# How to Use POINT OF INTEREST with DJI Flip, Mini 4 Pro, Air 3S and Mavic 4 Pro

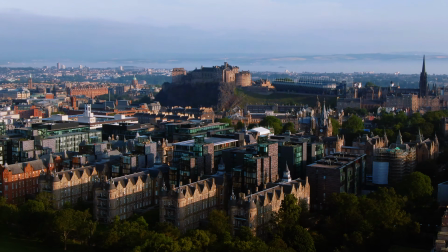(4:07)
Let's see a few different ways to film the same scene.
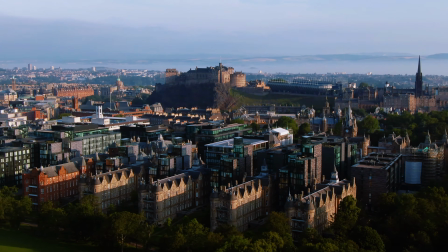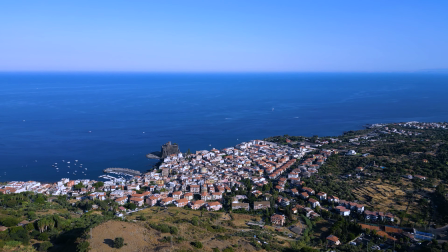(4:18)
One of the simplest ways to show this village by the Mediterranean Sea in Sicily is to advance towards it at a constant speed.
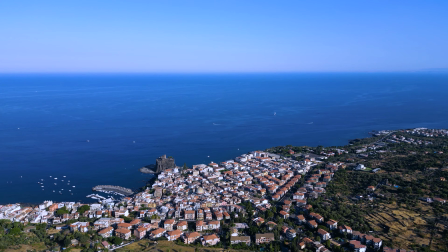(4:27)
It can be useful as an establishing shot, but on other occasions we might prefer a more dynamic approach.
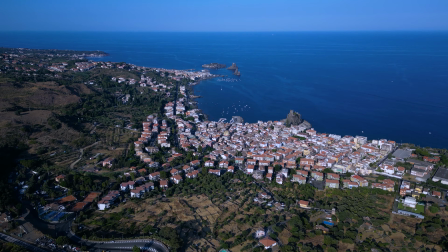(4:36)
By taking a different angle of view and advancing towards the village,
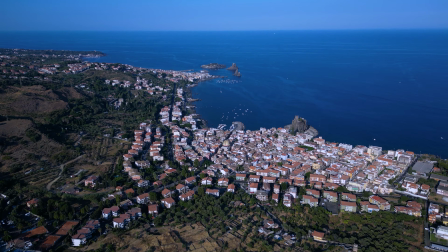(4:40)
we can include two other villages with some bays and small volcanic islands.
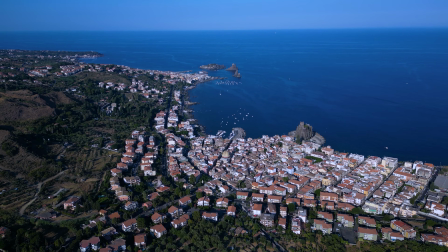(4:46)
Now we know more about the surroundings.
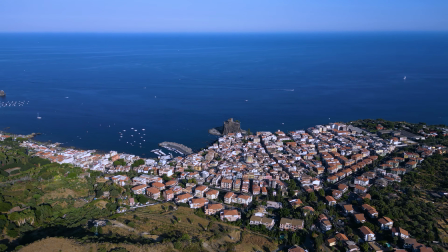(4:51)
Let's now introduce Point of Interest, starting with a view of the same village, with the camera locked on the normal castle.
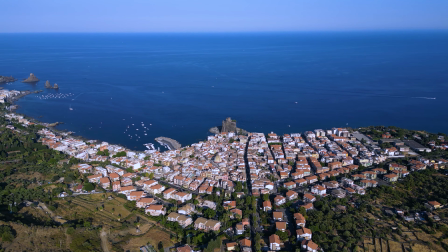(5:00)
The aircraft will rotate counterclockwise, progressively revealing the other bays and villages, adding an element of surprise.
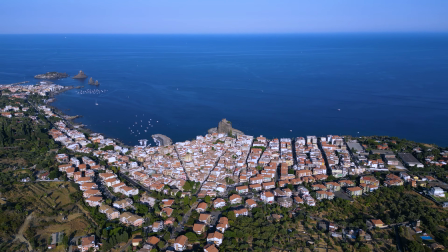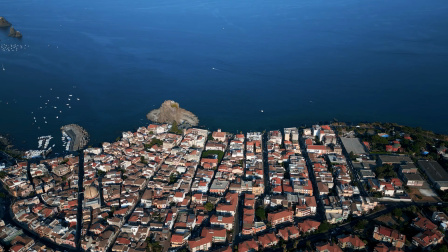(5:17)
By using the two sticks of the remote controller, we can add extra movement for a more dynamic effect.
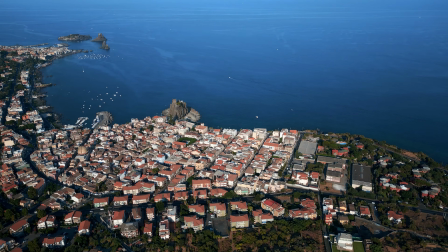(5:25)
In this case, I'm moving quite fast to the right while rotating and lowering the altitude to better position the other villages on the scene.
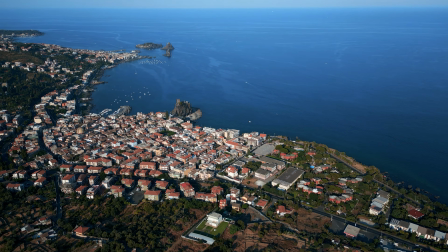(5:36)
Noting the interesting parallax effect, with the elements on different layers in the background rotating at different speeds.
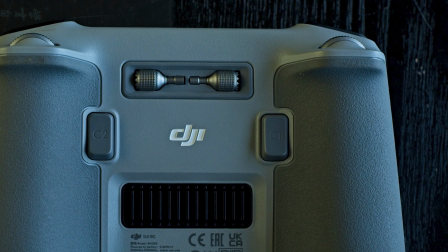(5:45)
To make the move even more dynamic, it is possible to use the left wheel of the remote controller to apply some digital zoom.
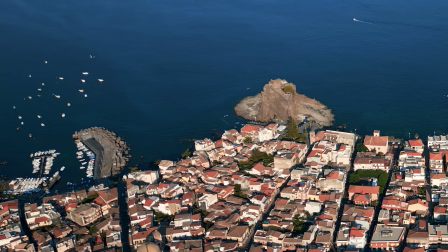(5:56)
Let's do the same move as before, but at this time starting with a quite deep zoom on the normal castle.
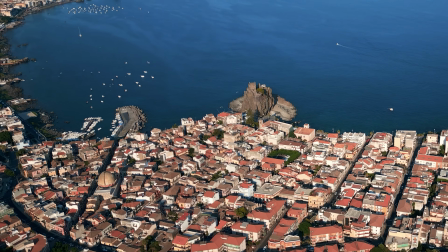(6:05)
During the rotation, we apply the same movement with the stick of the controller,
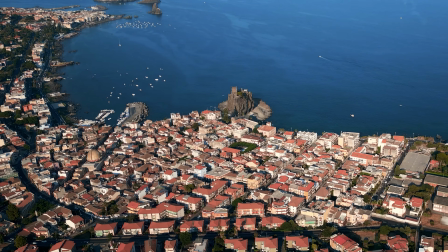(6:09)
using the wheel to zoom out progressively back to 100%.
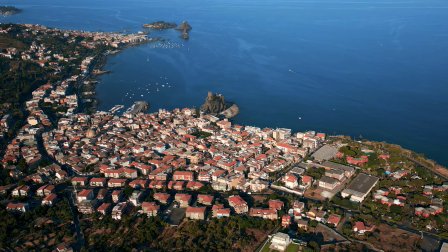(6:16)
The zoom out makes the movement even more dynamic.
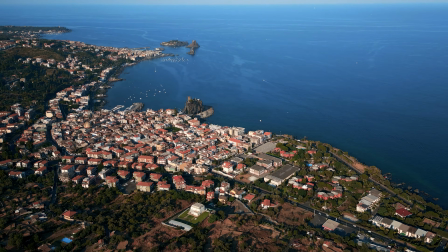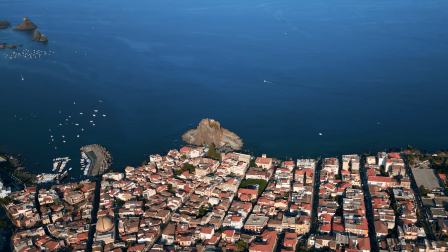(6:25)
We can also do the opposite, this time progressively zooming in from 100 to 200%.
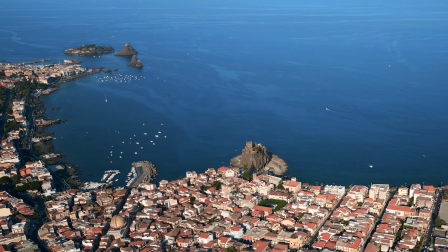(6:34)
The parallax effect is more pronounced as the villages in different layers look compressed and closer to each other.
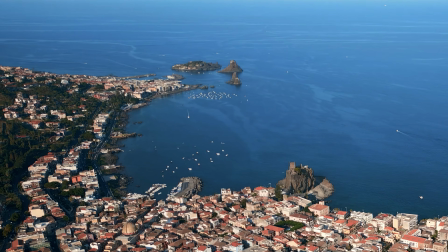(6:45)
For more precise result, it is possible to zoom in on the computer while editing.
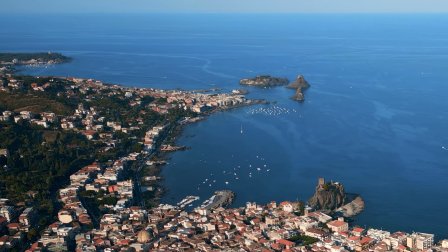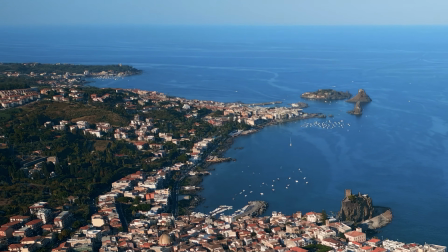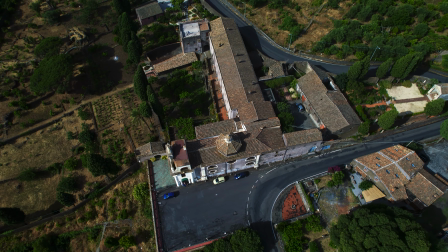(7:02)
In this other example, we can use point of interest with the camera pointing down and the aircraft above the target.
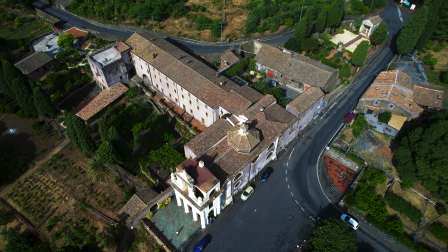(7:10)
By descending with the left stick of the controller,
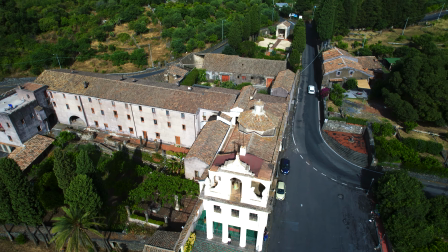(7:13)
we can precisely combine two famous cinematic moves difficult to perform manually, the screwdriver and the crane shot.
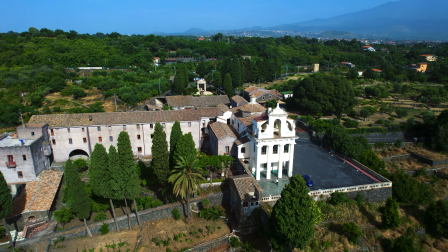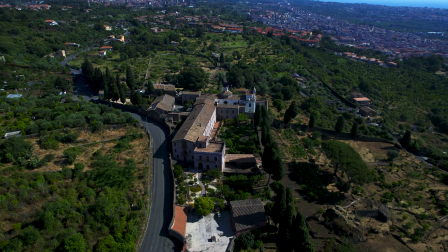(7:27)
Certain dynamic rotating moves can be accomplished with similar result using either point of interest or spotlight.
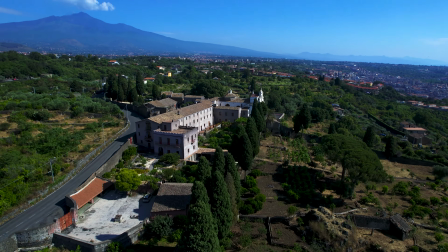(7:34)
Some users feel more comfortable using point of interest, as there is no need to take care of the rotation,
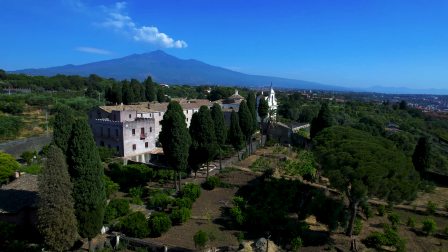(7:40)
while others prefer spotlight for more control or the orbiting speed.
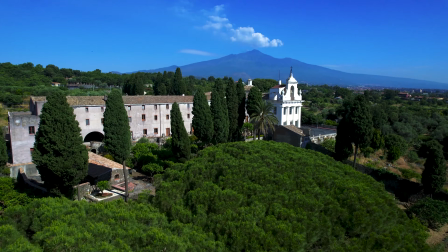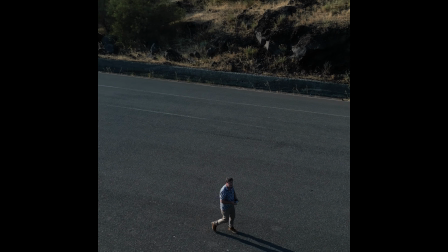(7:53)
Point of interest has some basic tracking capabilities. You can follow a slowly moving target while rotating around it.
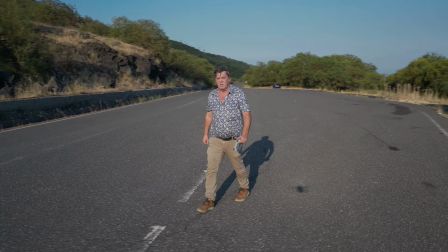(8:05)
This can be occasionally useful for following a person slowly walking while revealing the surroundings with a circular movement.